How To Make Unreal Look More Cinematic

the lens flare tools in davinci resolve are amazing really good i believe these lens flares require the studio version of davinci resolve
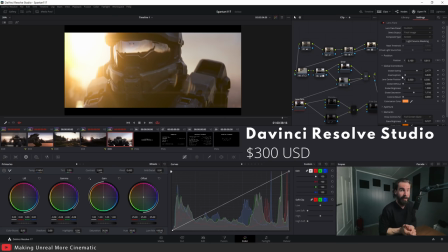(20:19)
but that's only 300 that's less than one year of paying for adobe premiere pro just keep that in mind now let's move on to the next step and that's adding chromatic
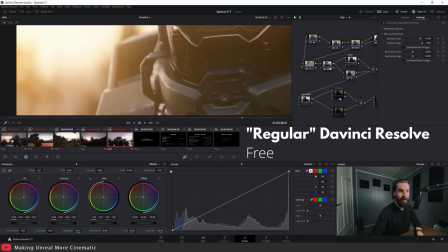(20:28)
aberration let's go ahead and turn on the chromatic aberration and zoom in and see what it's actually doing okay so i'm gonna unhide this you'll see if i toggle it on and off
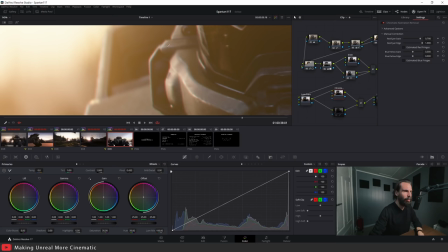(20:37)
you'll see that we've got some red and teal halos
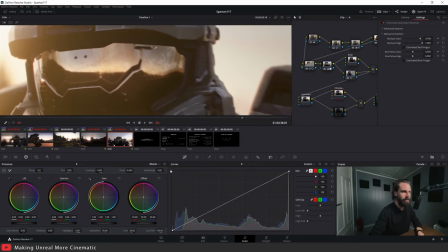(20:41)
happening around the edges right and it gets stronger and stronger
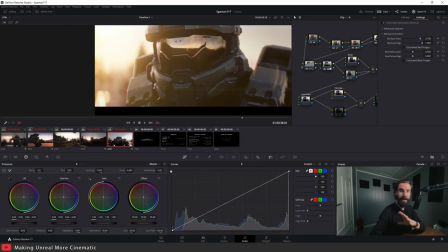(20:46)
as it gets near the edges of the screen so chromatic aberration is a very real thing that happens in photography when you're shooting with real cameras but there's one thing that I really need to make you guys aware about and chromatic aberration is not a global effect. You can add chromatic aberration in Unreal. In the post-process volume, there's a setting for chromatic aberration.
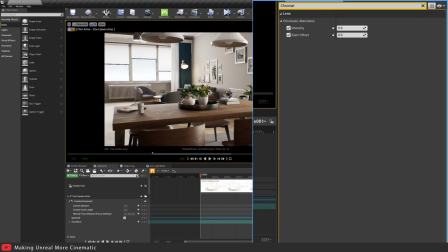(21:06)
And when you apply it like this, you'll see right away that it's a global screen space effect. And that's what you don't want. I cannot stress enough how badly you do not want this because chromatic aberration in real life only shows up in high contrast areas.
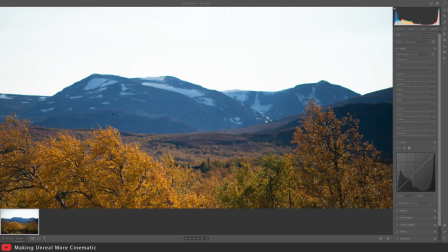(21:21)
So just to show you an example of real chromatic aberration or fringing in photographs, I have a photo here that I shot here in Norway.
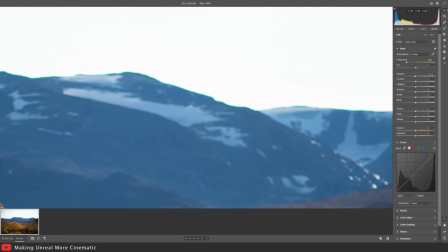(21:31)
And you'll notice along the ridgeline of the mountains, again, where there's a very high contrast difference,
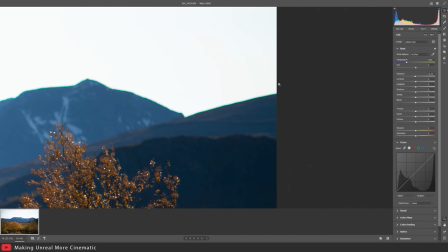(21:36)
you'll see this bluish teal fringing or also known as chromatic aberration showing up.
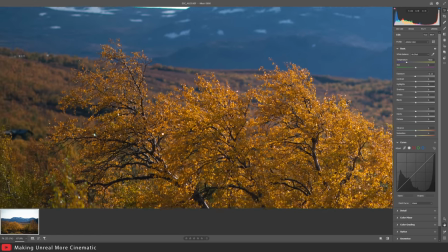(21:42)
Now you'll notice it doesn't show up anywhere else in the frame, except, once again, in high contrast areas.
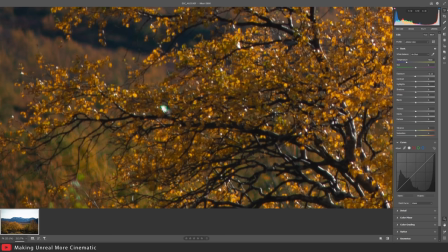(21:48)
So you see where there's like a very strong ping of specular highlight off the leaf, we get some teal, greenish, bluish fringing. It doesn't really show up anywhere else except in high contrast areas. We're trying to go for something that photoreal is possible, something that's as realistic as possible. And chromatic aberration, while it does exist in real life, really needs to be applied tastefully. I cannot stress this enough.
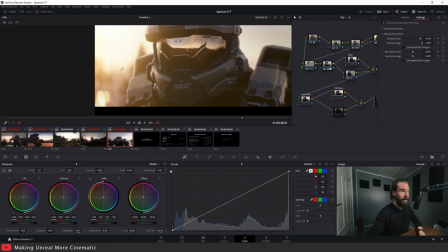(22:15)
So let's take a look at how I do this, okay? okay when i use chromatic aberration i always apply it on first so you'll see we've got it it's very
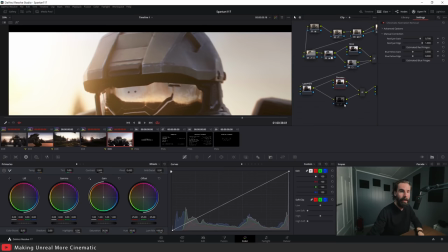(22:23)
strong i apply it globally everywhere at first but then here with the help of a mask i mask it out so that it
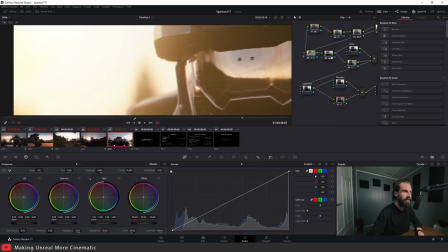(22:30)
only shows up in the very high contract areas so let's see for example right around the edges of master
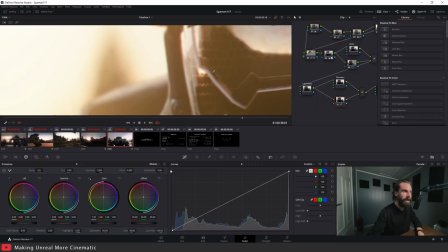(22:37)
chief's helmet and the bright sky okay i don't necessarily want it here because there's no contrast.
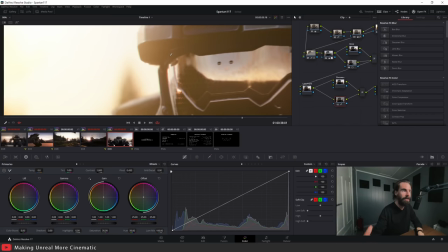(22:44)
So with this mask, I can, I basically just paint where I want chromatic aberration to show up and it would make sense for it to show up here.
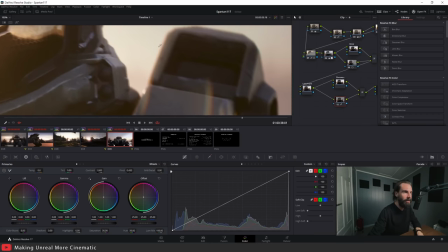(22:53)
It also makes sense for it to show up, you know, a little bit here. It's very subtle.
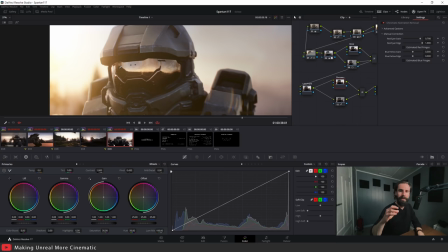(22:59)
You'll see, you might not even notice it, but it's there. I'm going to show you guys this again in another shot.
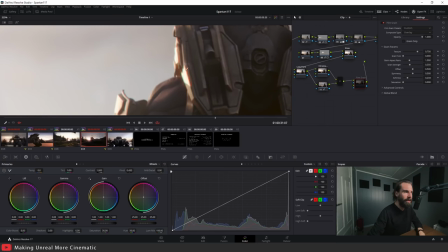(23:03)
So let's take a look here as well. I've got chromatic aberration showing up only in the very bright contrasty parts of my frame, right?
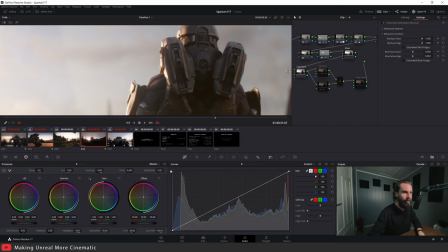(23:10)
If I were to hide this, you'll see chromatic aberration. If I talk that on and off, it's showing up everywhere.
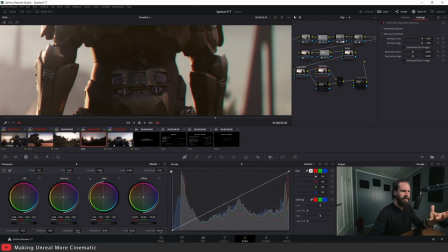(23:16)
Like all, you kind of almost have this anaglyph 3d effect, right? We have all here in a building.
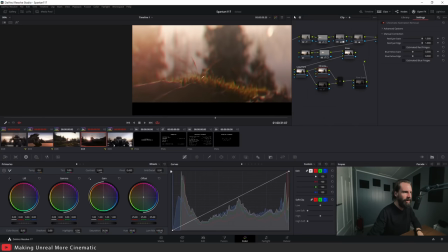(23:22)
We have it globally across the entire frame and the grass here. That's no bueno.
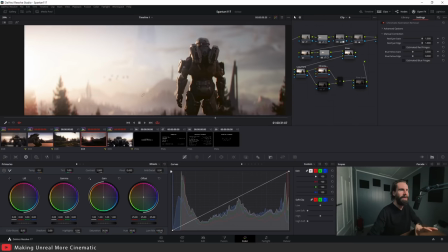(23:27)
That is not good. You don't want that. I want it in select places.